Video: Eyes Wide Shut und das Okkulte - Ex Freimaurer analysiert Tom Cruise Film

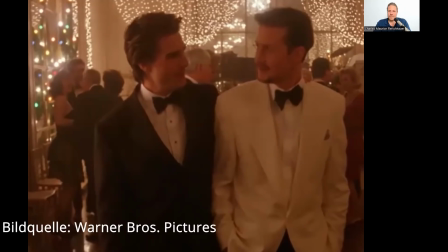1925s
Der eine entspricht diesen bürgerlichen Konventionen, der andere nur so halb als Musiker, als Künstler, als Jazzpianist und auch eben jemand, der sich durchschlagen muss, der keine gesicherte Existenz hat.
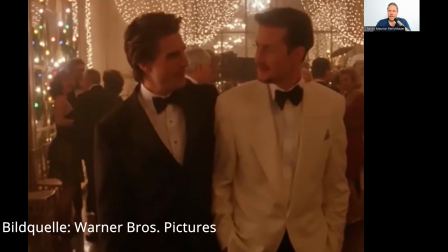1940s
Auch hier könnte man im gewissen Sinne eine Dualität oder besser gesagt eine Polarität annehmen. Ja, es ist auch symbolisch das musivische Pflaster, dieses berühmte Schachbrettmuster der Freimaurerei,
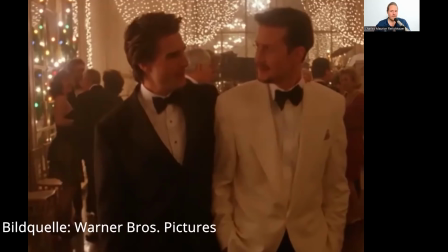1957s
was sich hier bei den beiden als polare Figuren, die miteinander befreundet sind und in Wechselwirkung sind, zeigt.
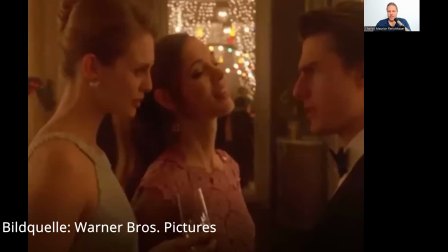1965s
Ja, auf diesem Ball kommt es dann dazu, dass Bill diesen beiden Schönheiten begegnet. Die eine kennt ihn oder er kennt ihn wieder und spricht ihn irgendwie an so sinngemäß. Sie sind doch der Doktor, er hat hier dann irgendwo, ich glaube der Fifth Avenue, ist ja auch so eine ganz berühmte Nobelstraße dort in Manhattan,
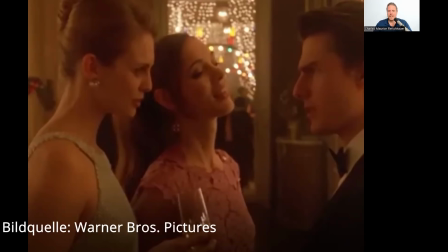1985s
hat er ihr mal geholfen als Arzt und ein Taschentuch gereicht. Und diese Szene ist völlig überzogen. Die beiden sind total verführerisch, also es ist eine sehr unrealistische Szene, hat schon was Traumhaftes. Vielleicht seine insgeheime erotische Fantasie,
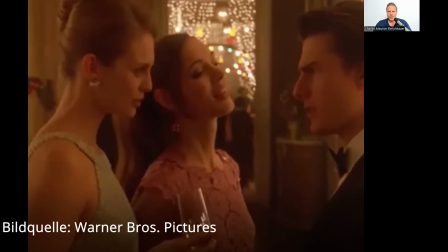2004s
dass ihm jetzt solche Frauen begegnen, die ganz offenkundig mit ihm flirten und schwerst an ihm als Mann interessiert zu sein. Und die beiden fühlen ihn dann weg und er fragt sie, wohin fühlt ihr mich? Und sie sagen, ans Ende des Regenbogens. Und der Regenbogen hat später im Film nochmal eine Bedeutung,
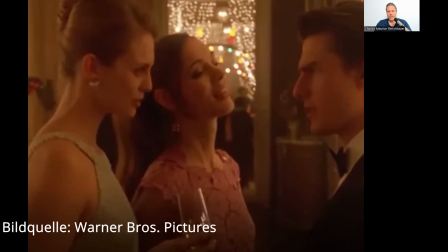2023s
weil er in einem Kostümverleih, der Rainbow, also Regenbogen heißt, sich für diese satanische Orgie, an der, wo er dann hingeht, ein Kostüm mit Maske ausleiht. Also der Regenbogen spielt in diesem Film mit rein und er ist auch verbunden mit diesen beiden Frauen.
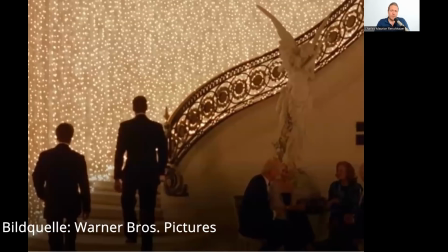2042s
Jetzt ist es aber so, die flirten mit ihm und bevor mehr passieren kann, kommt so ein Mitarbeiter oder so ein Diener oder Bediensteter von dem Victor, dem Gastgeber, der ja steinreich ist und bittet ihn doch mitzukommen,
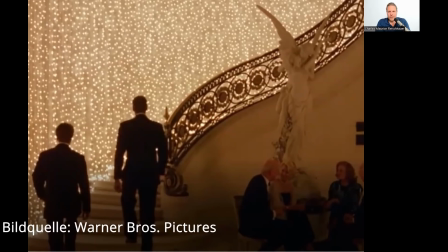2059s
ja der Victor braucht Hilfe, da wäre irgendwas, also er braucht Hilfe, das sagt er dann nicht, aber er muss dann die beiden Grazien da stehen lassen und geht diese Wendeltreppe hoch. oder halbe wendeltreppe auf jeden fall ist es so eine geschwungene treppe ist auch ein symbol das man aus dem gesellen grad der
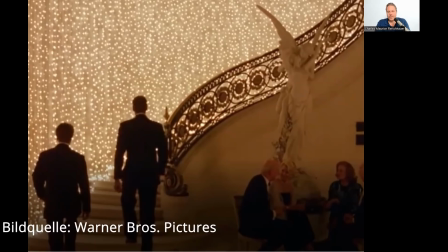2077s
angelsächsischen freimocherei kennt und wieder mal eine einstellung eine bildeinstellung die ganz kurz ist aber was sehen wir auf diesem bild wir sehen zum einen dass diese treppe hell erleuchtet ist die licht symbolik er macht sich praktisch
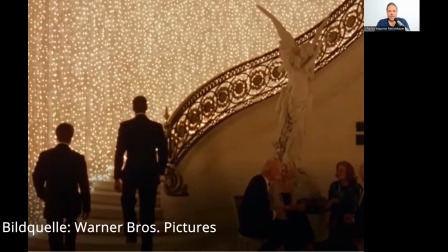2095s
jetzt auf dem weg ins licht oder zum licht und derjenige dem man dann ja begegnet ist der viktor und ich hatte schon gesagt dass eine figur die was teuflisches hat was luziferisches etwas vom lichtbringer vielleicht und hier steht diese diese statue die
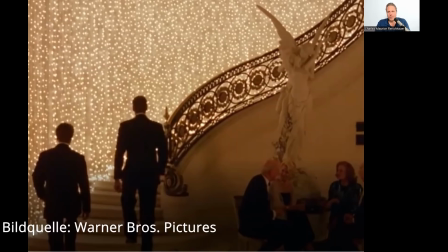2111s
kann man leicht übersehen das ist aber eine ganz berühmte szene es ist amon und psyche amon psyche ist ein ganz berühmter Mythos, eine Erzählung aus der griechisch-römischen Mythologie, auf die hier angespielt wird.
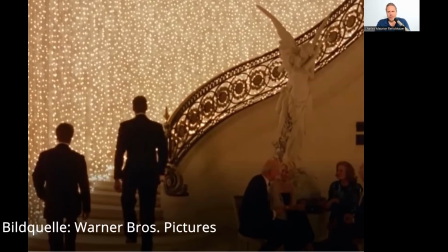2129s
Auch eine Liebesgeschichte, Psyche, die Seele und Amor, der bekannte Liebesengel, wenn man so will, die einander lieben. Also auch hier subtil das Erotische mit eingearbeitet.
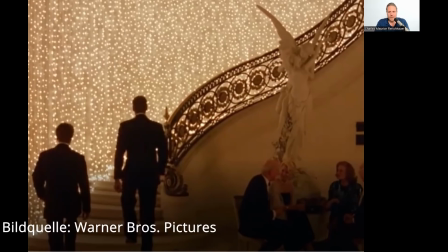2147s
Unten unter der Statue Es sitzen auch genau drei Personen. Kubrick, der ja alles bis ins letzte Detail geplant hat, hätte ja auch vier oder fünf Personen hinsetzen können. Es sind aber drei, vielleicht eine Anspielung an eine gewisse Trinität. Es kann aber auch sein, dass jetzt diese Vermutung zu weit führt.
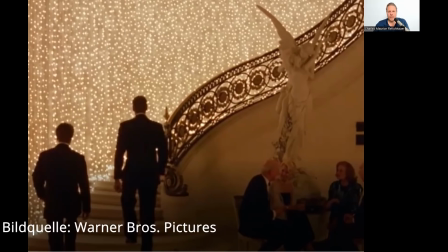2165s
Aber sicherlich die Lichtsymbolik und Amo und Psyche, die sind ganz bestimmt nicht zufällig an dieser Stelle.